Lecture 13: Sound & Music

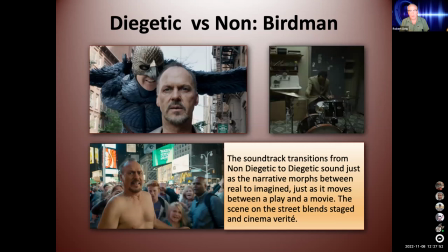[4:05]
I mean, you've just watched Birdman, hopefully, and you have use of diegetic versus non-diegetic sound, okay? There are moments when there are things that you're not sure if the characters can hear like the drum soundtrack it's a soundtrack then all of a sudden you see
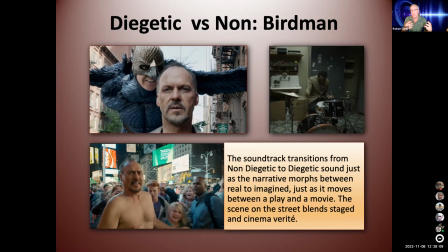[4:22]
the drummer playing it so the the director is playing with diegetic versus non-diegetic uh the sounds that birdman hears in his head uh only he hears those other characters don't hear those so the film really plays with that relationship uh the scene in the street
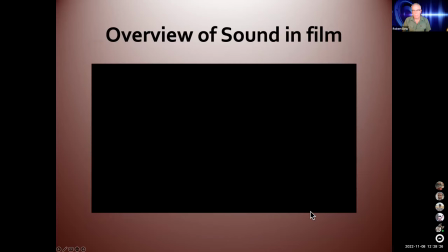[4:39]
blends staged and cinema verite as well so this is a good overview of sound and film and this will kind of clarify a few things, particularly with regards to the Academy Awards. You know when you're watching the Oscars and they get to this part?
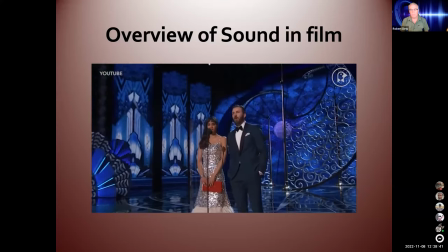[4:55] Sophia and I are here to present the Academy Awards for the Fine Arts of Sound Editing and Sound Mixing.
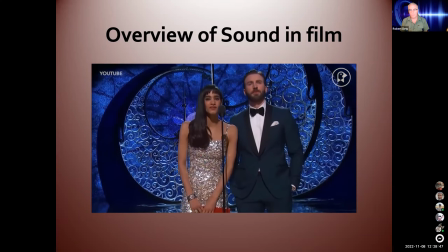[5:00]
Two separate awards with similar nominees always presented together. I'm sure that a lot of us watching at home are wondering what the difference is.
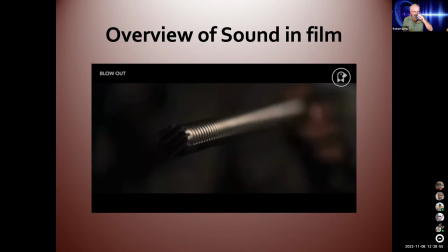[5:08]
Sound editing refers to the actual recording and creation of sounds. Not only sounds recorded on set but also sounds that are recorded separately.
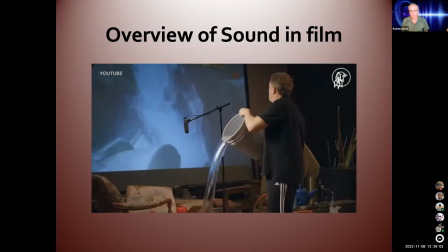[5:17]
This includes foley meaning a recreation of sounds that may not be prominent on set things like footsteps and the touching of objects.
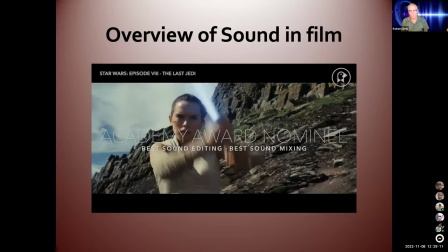[5:26]
It also includes the creation of sounds that don't exist in real life.
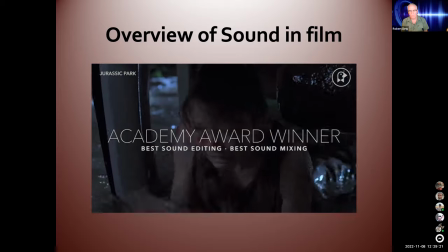[5:33]
A film with notable sound editing would be Jurassic Park where recordings of various animal noises were manipulated and combined to give a voice to the dinosaurs.
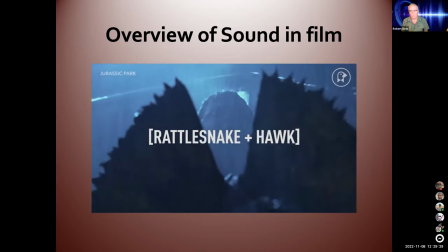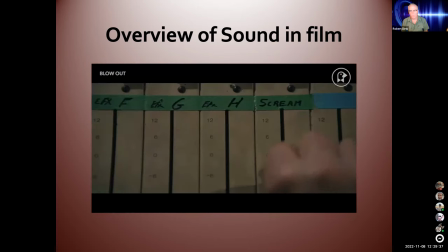[5:50]
Once these sounds are in place, sound mixing can begin. Sound mixing refers to the process of adjusting the levels of sometimes thousands of audio layers.
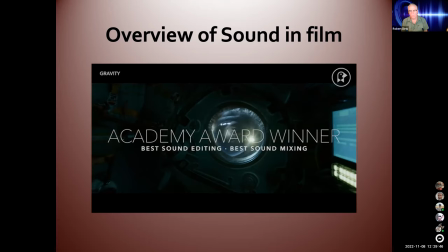[5:59]
Dialogue, music, sound effects, everything. The sound mixer's goal is to blend sounds in order to create a soundscape that suits the needs of the film.
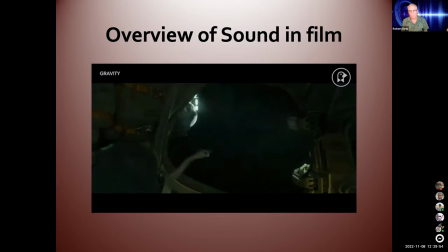[6:07]
They can make a scene very quiet, or very loud,
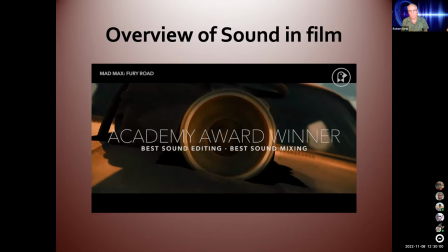[6:14]
or sometimes
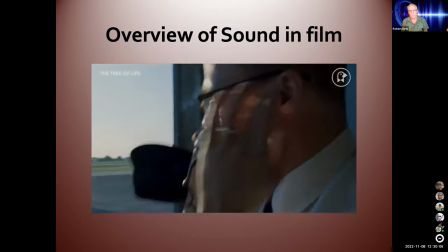[6:20]
just one particular sound is made to be very loud in order to enhance a feeling.
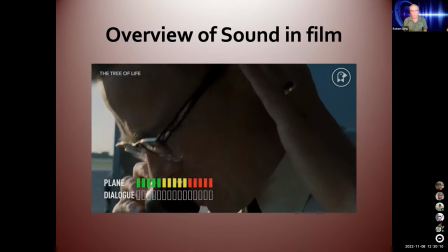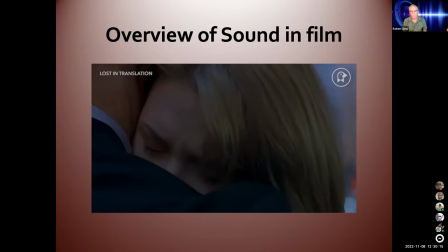[6:30]
Other times, it's the opposite, making one sound very quiet,
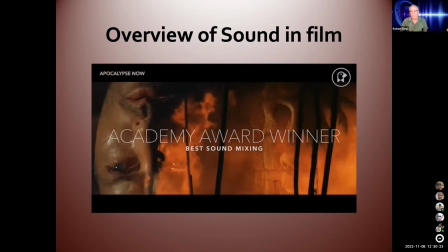[6:37]
and sometimes it means intricately weaving sounds in and out of each other.
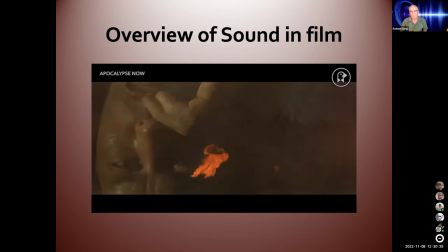[6:43]
Listen to the opening scene of Apocalypse Now, which won the very respected Walter Murch and Oscar for sound mixing.
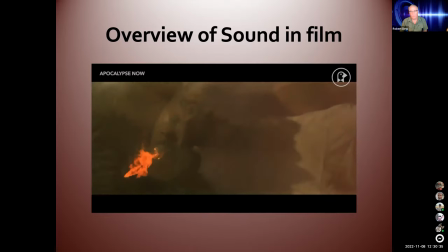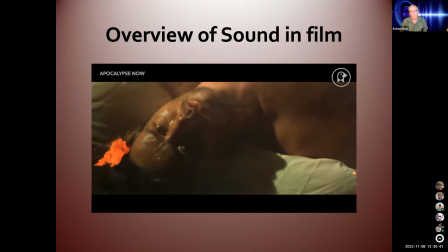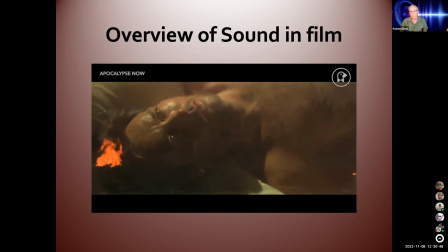[7:01]
Notice how sound effects and music bleed together and set up the tone for the entire film, as well as expertly capturing the inner workings of the traumatized character.
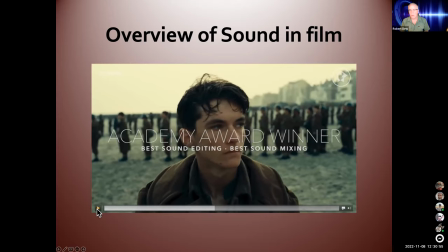[7:09]
A more recent example. Okay, great. Really good explanations there and very good examples, giving us an overview.
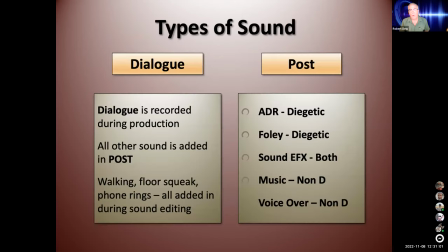[7:16]
Let's dive in. I'm going to explain further. Okay, so types of sound. We have dialogue. It's recorded during production. All our sound is added in post, which includes ADR and Foley, which is diegetic. Sound effects can be both. Sometimes they're heard by the characters as well as the audience.
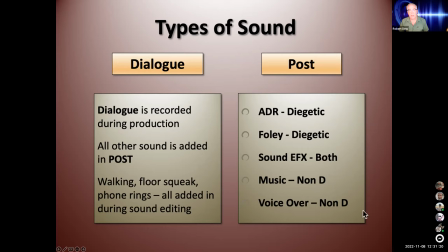[7:34]
Music mostly is non-diegetic and voiceover is non-diegetic. So a dialogue is what we record on set.
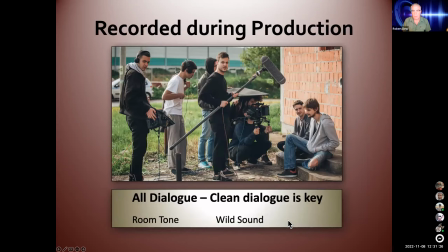[7:41]
Everything else is added in post. Okay, recording during production. All dialogue. Clean dialogue is key.